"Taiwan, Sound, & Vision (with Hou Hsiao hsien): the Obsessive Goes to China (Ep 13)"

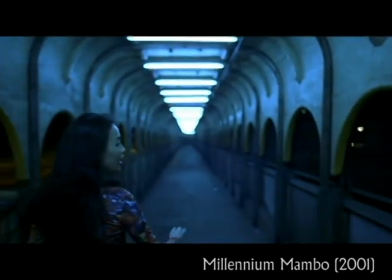(0:00)
I've re-watched movies by Ho Xiaoxian many times for two reasons. First, there's an addictably beautiful quality to them, mesmerizing like a sunset.
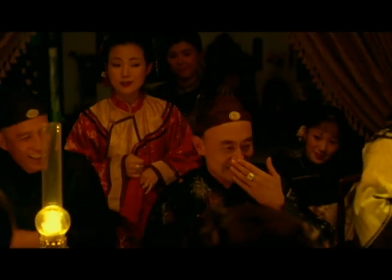(0:07)
Secondly, after all these viewings, I still struggle to explain the plots. Those are Ho Xiaoxian's trademarks.
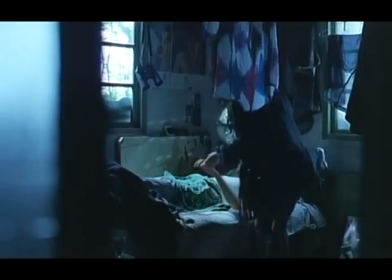(0:12)
He makes me, as a viewer, feel cocky about enjoying such lush art films, and also feel completely out of my depth to explain what appear to be fairly simple stories.
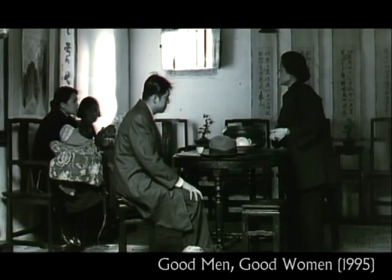(0:24)
Born in Guangdong in mainland China, Ho moved to Taiwan as a small child. His movies are not all set there.
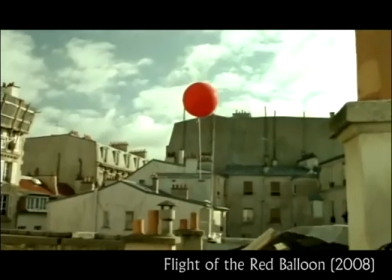(0:30)
He's done several movies about mainland China and even did a film set in Paris starring Juliette Binoche.
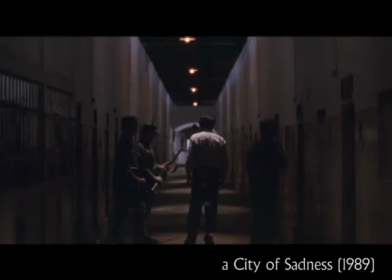(0:34)
But it's fair to say he focuses intensely on Taiwan. He was one of the first Taiwanese directors to deal with the worst moments in his country's history.
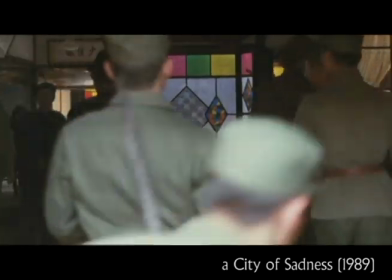(0:41)
He filmed A City of Sadness in 1989 when it was still taboo to discuss the February 28th incident and the following decades of martial law.
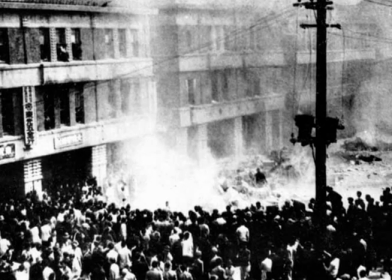(0:48)
The incident? A dispute over smuggled cigarettes escalated into massive protests and then horrific violence.
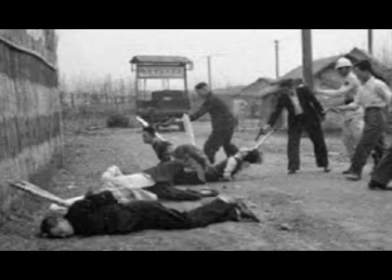(0:53)
Somewhere between 10,000 to 28,000 people were slaughtered by government forces.
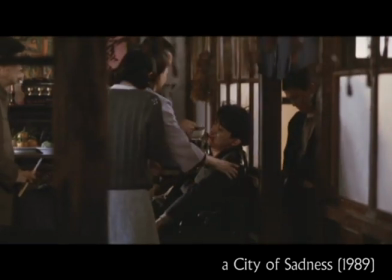(0:57)
That's pretty heavy stuff to have hanging over your national identity, especially when, like Ho, you have an obvious affection for your country.
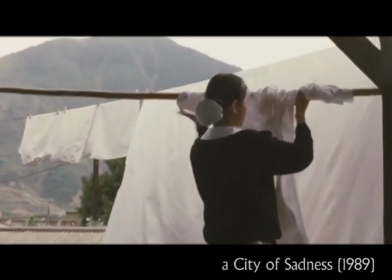(1:04)
Not an uncritical one, but certainly a warm affection that revels in the simple details of life.
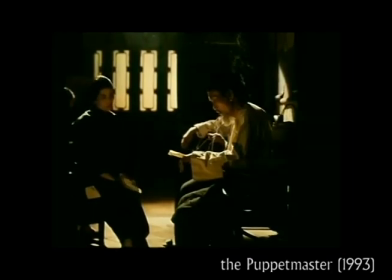(1:09)
Ho made what people call his history trilogy, the last of which is Good Men, Good Women,
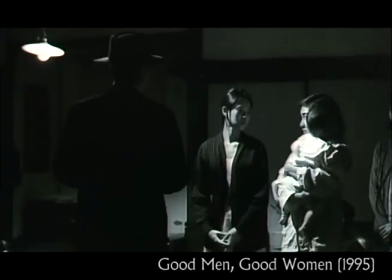(1:13)
a fictionalized version of a true story of filmmakers making a fictional version of the true story of a woman who fought against the Japanese in the early 40s.
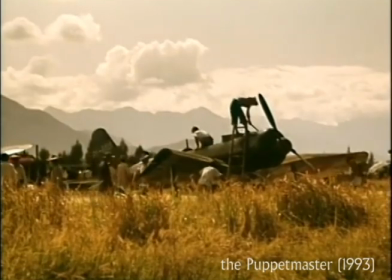(1:21)
This was not the first or last time Ho would swirled documentary together with dramatization.
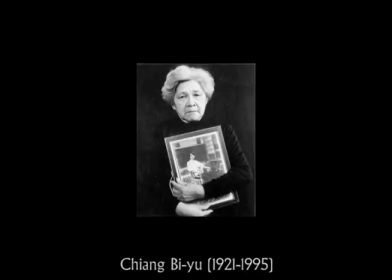(1:25)
The film's real-life protagonist met with filmmakers, but sadly she passed away before she could see her life story on screen.
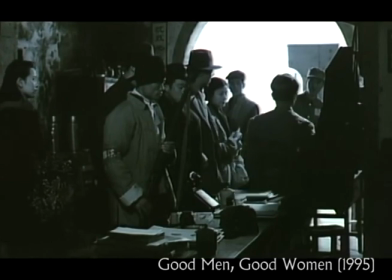(1:31)
In Good Men, Good Women, a group of Taiwanese friends struggle through many obstacles to join the anti-Japanese resistance in mainland China, only to be imprisoned by the Chinese resistance when they get there.
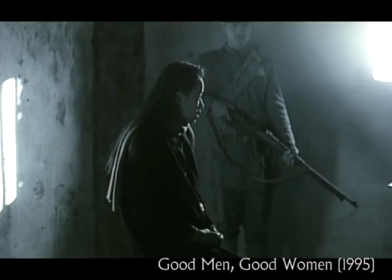(1:40)
Because they come from Taiwan, the group is nearly executed as Japanese spies.
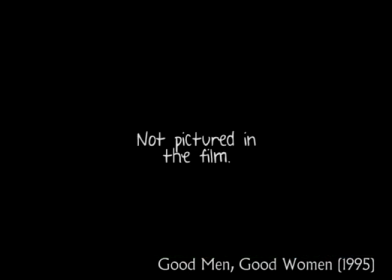(1:44)
After time in a labor camp, they're released and they fight with the resistance, guerrilla-style, against the Japanese for years.
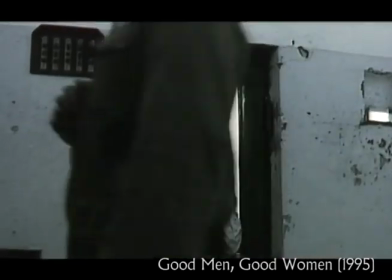(1:50)
Then they return to Taiwan, where they are again arrested as pro-Maoist subversives. Several are even killed by the government.
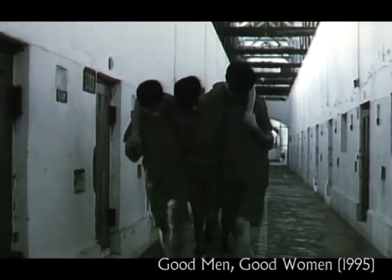(1:56)
The Nationalist Party, the Kuomintang, looks pretty bad on both sides of the water. The movie is in no way pro-Mao.
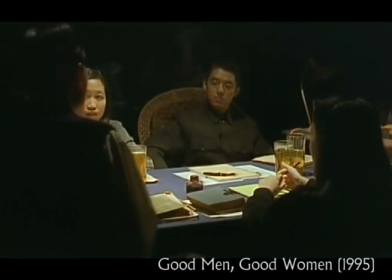(2:02)
Ho Sao Sien is dealing with his own country's sins, not those of the PRC. There's a lot more to the Taiwan New Cinema than just Ho Sao Sien.
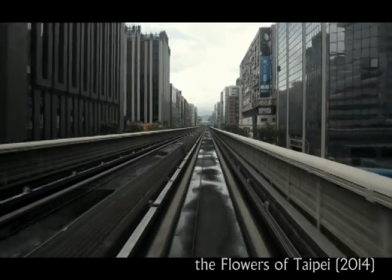(2:09)
He's simply the most internationally successful of many 1980s Taiwanese directors. If you want to learn more about that crop of amazing talent, seek out the documentary Flowers of Taipei.
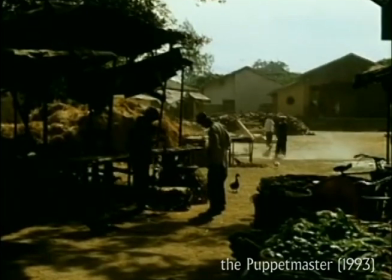(2:22)
While Ho's films sometimes demand re-watches to understand their stories, the stories themselves are actually pretty simple.
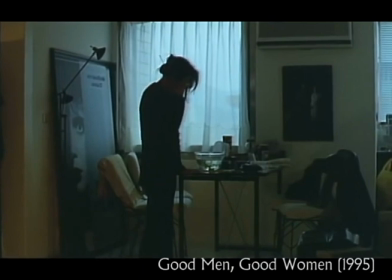(2:28)
Relationships crumble, and the hero is stupefied about what went wrong. The cinematography is tightly controlled.
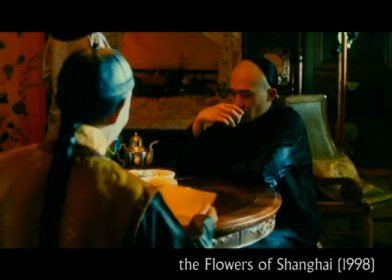(2:33)
The acting is improvisational and loose, as is the storytelling. If you're expecting a melodrama or action film, you've come to the wrong place.
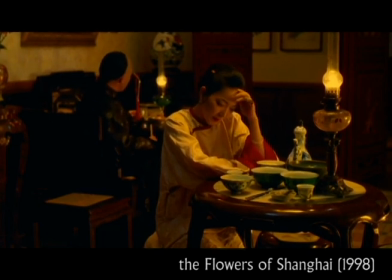(2:40)
Ho can make a film about brothels with no sex or nudity, a film about martial arts with almost no kung fu whatsoever,
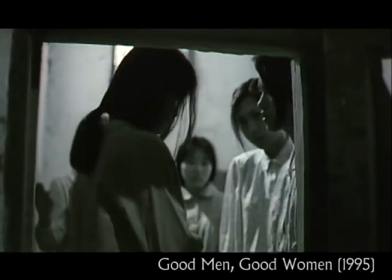(2:46)
a film about guerrilla warfare and prison violence where no violence is shown. It's the people and their emotions that matter to the director.
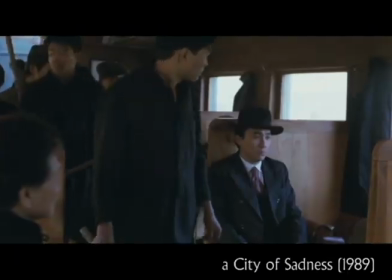(2:52)
A perfect example. In A City of Sadness, the deaf Wen Qing is accosted on a train by KMT policemen.
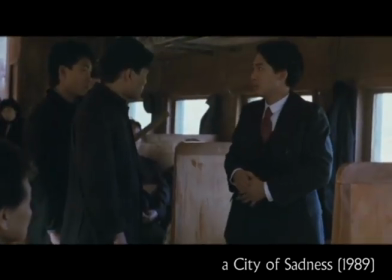(2:58)
He can't understand them, and when he speaks, his odd accent makes the police assume he must be Japanese.
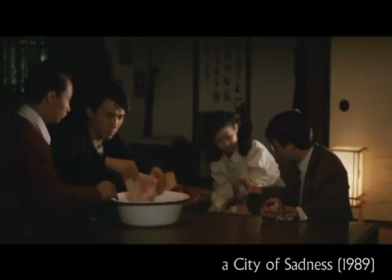(3:06)
His best friend tries to intervene and explain. Cut to the friend struggling to get home on a fractured leg, and his family reacting in sympathy, fear, and anger.
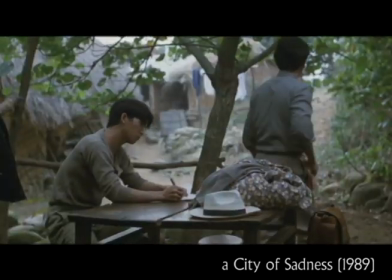(3:16)
We know what happened. Ho doesn't need to show the violence any more than he needs to show us what happens when Wing Chun finds out that his dream girl is in love with him and their awkward marriage.
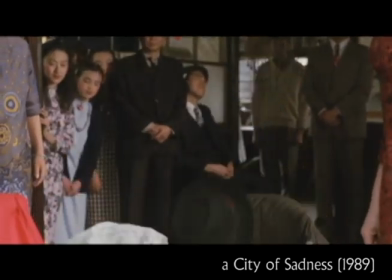(3:25)
We get it.
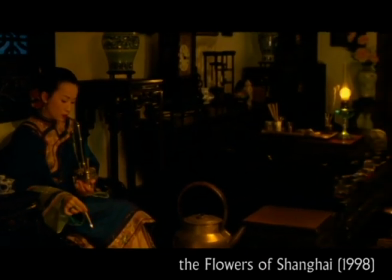(3:30)
Can a movie succeed entirely by looking and sounding beautiful? Ho Xiaoxian makes an argument for that.
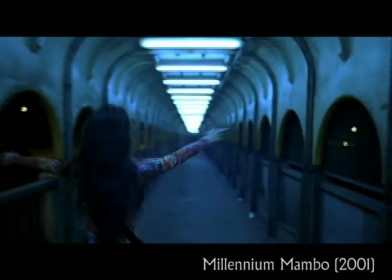(3:35)
Millennium Mambo in Flowers of Shanghai, for example, offer very little story but amazing visuals and sound.
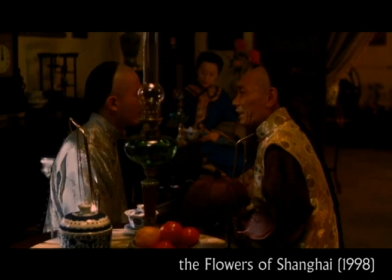(3:41)
Flowers of Shanghai boasts some of the most intricate costumes I've ever seen, bringing pre-Revolution-era brothels to life vividly.
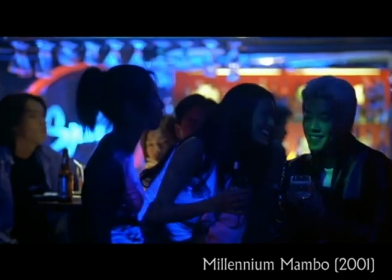(3:47)
Millennium Mambo does the same thing for 2000's Taipei, but through music and garish lighting choices.
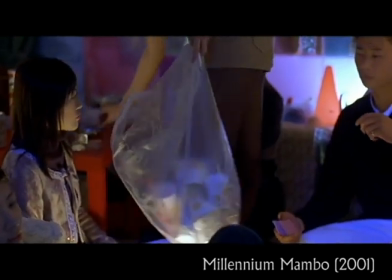(3:52)
Taking place in nightclubs and squalid apartments, animated by a murky, throbbing Sign of the Times electronica soundtrack, Millennium Mambo drags you into its bleakly sexy world.
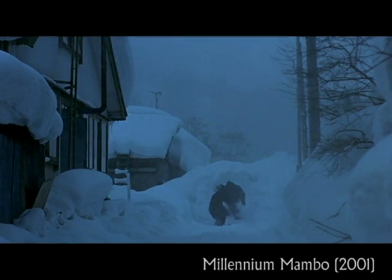(4:01)
When the heroine changes her lifestyle abruptly, and the story shifts to a quiet, snowy Japan, it's just as beautiful, and the emotional contrast is portrayed through sights and sounds. Ho Sao Sien had a flair for visuals even before he began collaborating with master cinematographer Mark Lee-Ping-Bing, who did both of the films just mentioned, and many more.
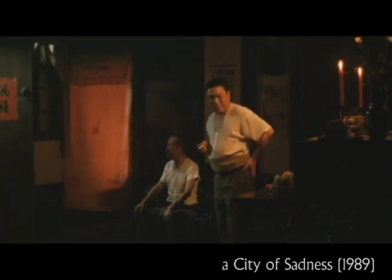(4:18)
A scene as simple as these three men waiting for the birth of a child is composed with vertical red elements dividing the screen, and the men's color-matched costumes dividing the screen horizontally.
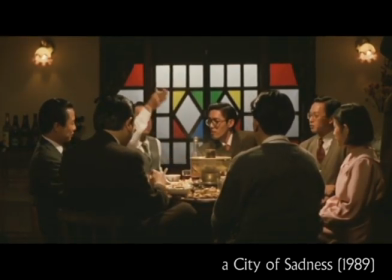(4:27)
Certain rooms are shot always with the same composition through the whole film, using doorways and windows as a frame within the frame.
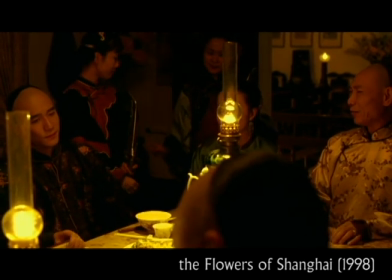(4:34)
Po chooses a look and goes for it with gusto.
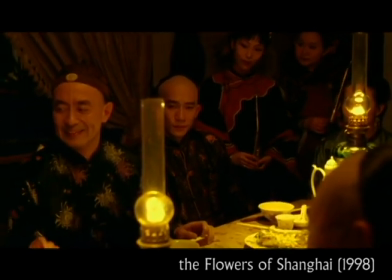(4:37)
In Flowers of Shanghai, the incredible layering of patterned brocades and wallpapers and furniture leaves us with the characters' faces illuminated like floating heads.
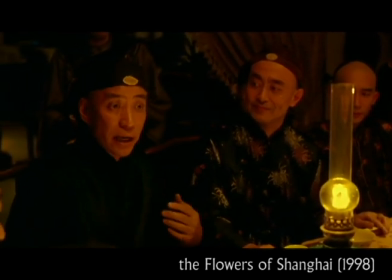(4:44)
As humans, we cling to what looks like us on screen, just faces and hands in this case, to anchor us.
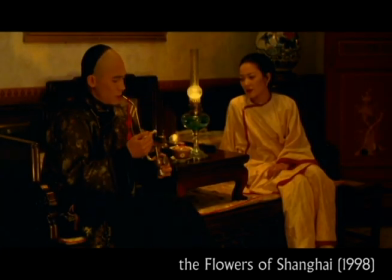(4:49)
The effect is as disorienting as a night-smoking opium with your mistress.
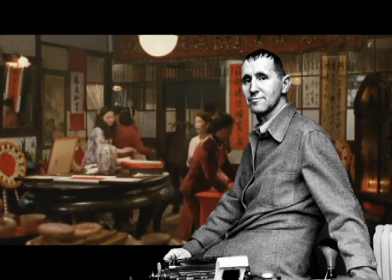(4:57)
Bertolt Brecht believed that you need to use distance to keep the audience uninvolved so that they can make rational decisions about what's happening in the story.
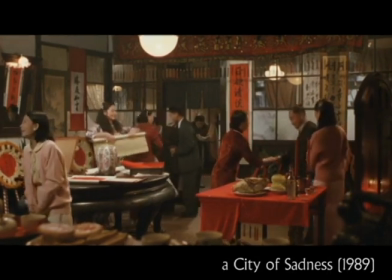(5:04)
Ho Xiaoxian uses distance in the exact opposite way.
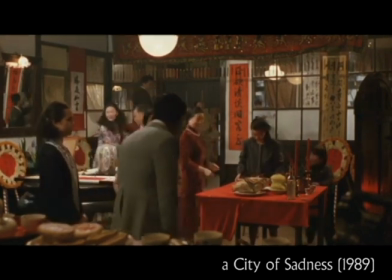(5:07)
Quite literally, Ho often avoids close-ups to set the viewer not at a dispassionate distance, but to place them directly into the room as an additional character.
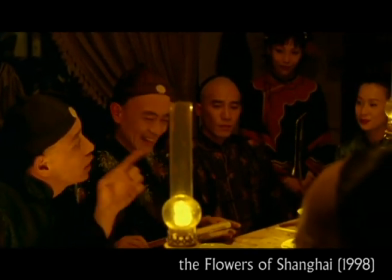(5:14)
He does this with a couple of unusual choices. One, he takes extremely long takes.
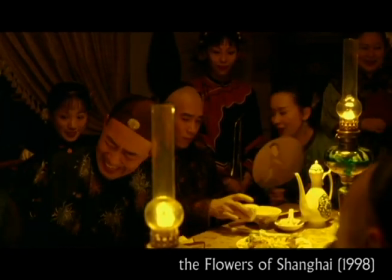(5:19)
Flowers of Shanghai, for example, lasts about two hours and consists of just 38 shots. That's about as many shots as your average two-minute fight scene in Hollywood.
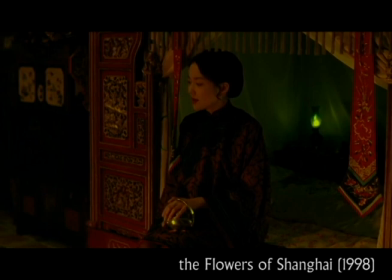(5:27)
He averages three minutes, ten seconds per shot in this. Flowers of Shanghai is one of those just-dare-me-to-film-this movies, like Slacker or Russian Ark.
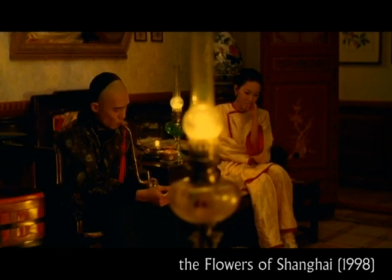(5:34)
There are few close-ups, and often the camera is positioned as if you're at the dinner table or in a chair in the same room as the characters.
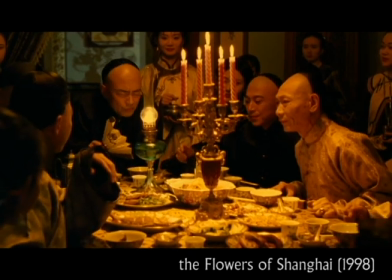(5:41)
It feels like you're a character, whether a Shanghai businessman or one of the flowers themselves.
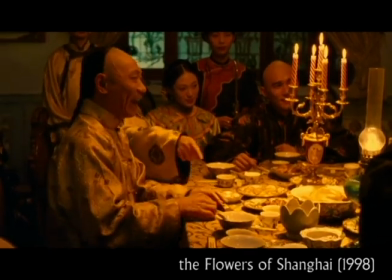(5:45)
While Flowers of Shanghai is an extreme example of daring stylistic choices, this same sense of intimacy through distance is in many of Ho's films.
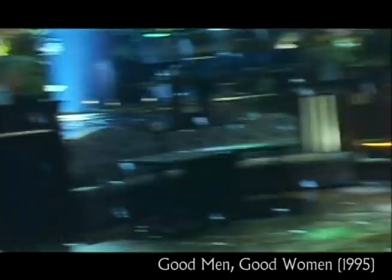(5:52)
The camera moves little or not at all, forcing you to experience life's chaos as it happens as a passive viewer.
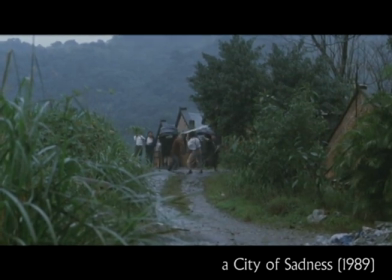(5:57)
There's an amazingly disconcerting scene in A City of Sadness, where a couple of gangsters try to take revenge on other gangsters with machetes. Shot far up the road, as if you were a child just coming across this scene, with the violence often obscured by bushes or buildings, it's the polar opposite from similar scenes in Scarface or The Godfather.
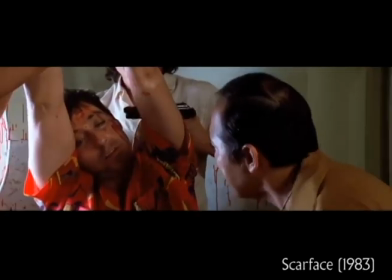(6:13)
American movies push the terror, the pumping pulse, the blood right in your face.
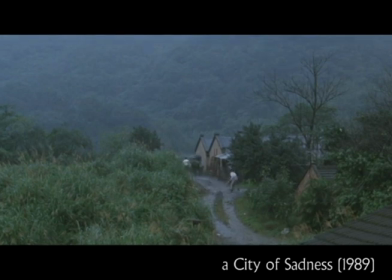(6:17)
Ho Sao Sien makes the violence just as horrifying, but does it from a safe distance, the distance from which most of us see such atrocities. We can't empathize, but we can still sympathize and fear. Like most directors, Ho has had several preferred actors. His are a more eclectic lot than most.
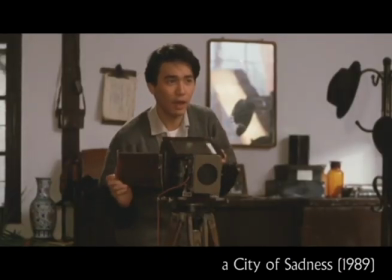(6:35)
The soulful Tony Lung shows up in several of his films, maybe most memorably as Win Qing in A City of Sadness, and is a detached gentleman in Flowers of Shanghai.
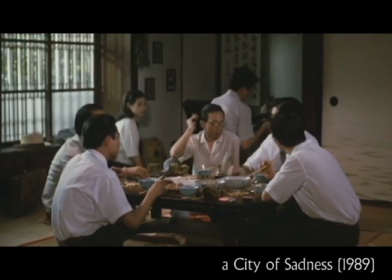(6:43)
In City of Sadness, Lung's character plays Beethoven records because he recalls how much he loved them as a child before an injury robbed him of his hearing.
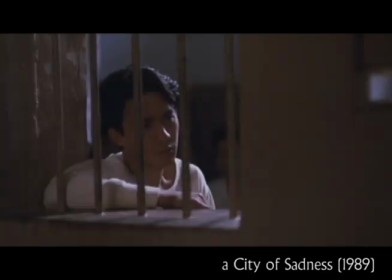(6:50)
In Flowers of Shanghai, he's unable to connect with anybody, including the women he is sleeping with. In both cases, Ho taps into Lung's strong point, his ability to act without speech.
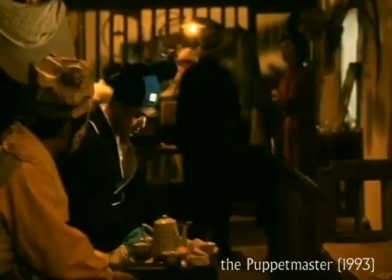(6:59)
Ho also had a series of films with puppeteer Li Tianlu making fictional films in a quasi-documentary, The Puppet Master.
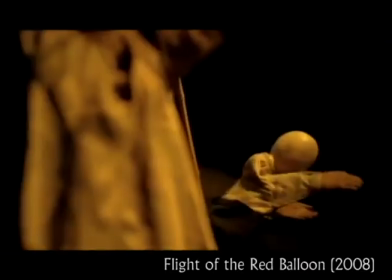(7:05)
Not the usual muse that one expects. Ho's interest in puppeteering spills over into that Julia Binoche film mentioned earlier, Flight of the Red Balloon.
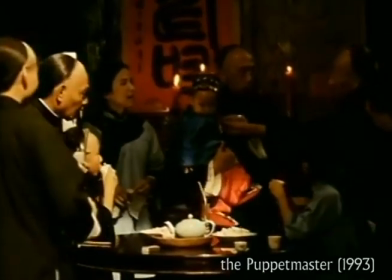(7:12)
You might not enjoy Ho's free-flowing, anti-Spielberg style of storytelling, but nobody could fault him for lack of originality.
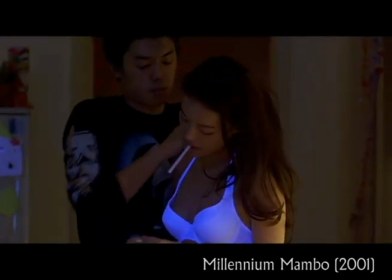(7:18)
More recently, Ho has made a series of films starring Shu-Chi. Shu-Chi has a mixed filmography.
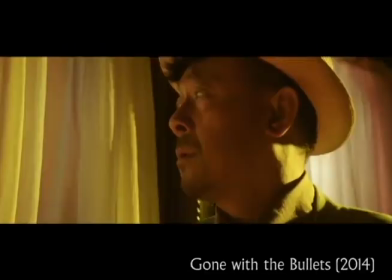(7:23)
She's worked with Jackie Chan, Andy Lau, Stephen Chow, Jason Statham, and Wen Jiang. She got her start in softcore schlock like Sex and Zen 2.
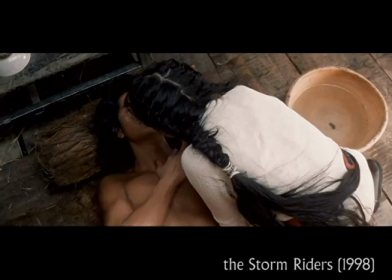(7:31)
I first saw her in the CGI Fest Stormriders, where she portrayed an unattractive tomboy. Uh, good luck with that.
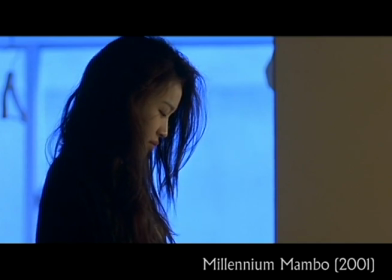(7:36)
Joining up with Ho Sao Sien took Shu-Chi one step further away from being treated as just another pretty face.
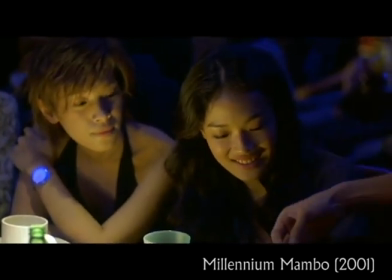(7:42)
She shines in Millennium Mambo, even if you want to scream at her character for making so many bad choices.
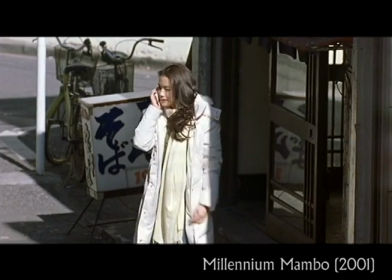(7:46)
The heroine struggles to leave a bad relationship and ends up leaving Taipei for Japan, only to be ghosted by the guy who's supposed to save her from her train wreck of a life.
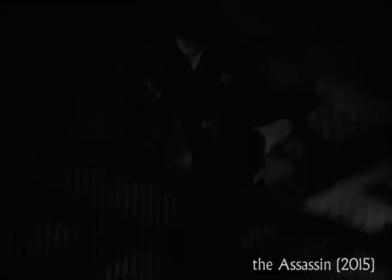(7:54)
After a few other interesting films, Ho casts Shu-Chi as the wuxia heroine of the assassin. It's a martial arts film, containing almost no martial arts.
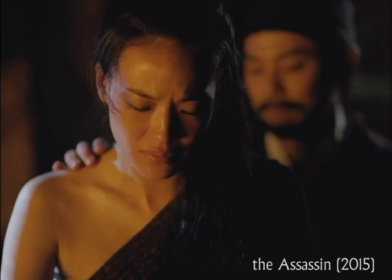(8:01)
Instead, the movie, like all of Ho's films, is about where loyalty must lie. Should you devote yourself to your family, your passions, or the friends who have supported you when all else was lost?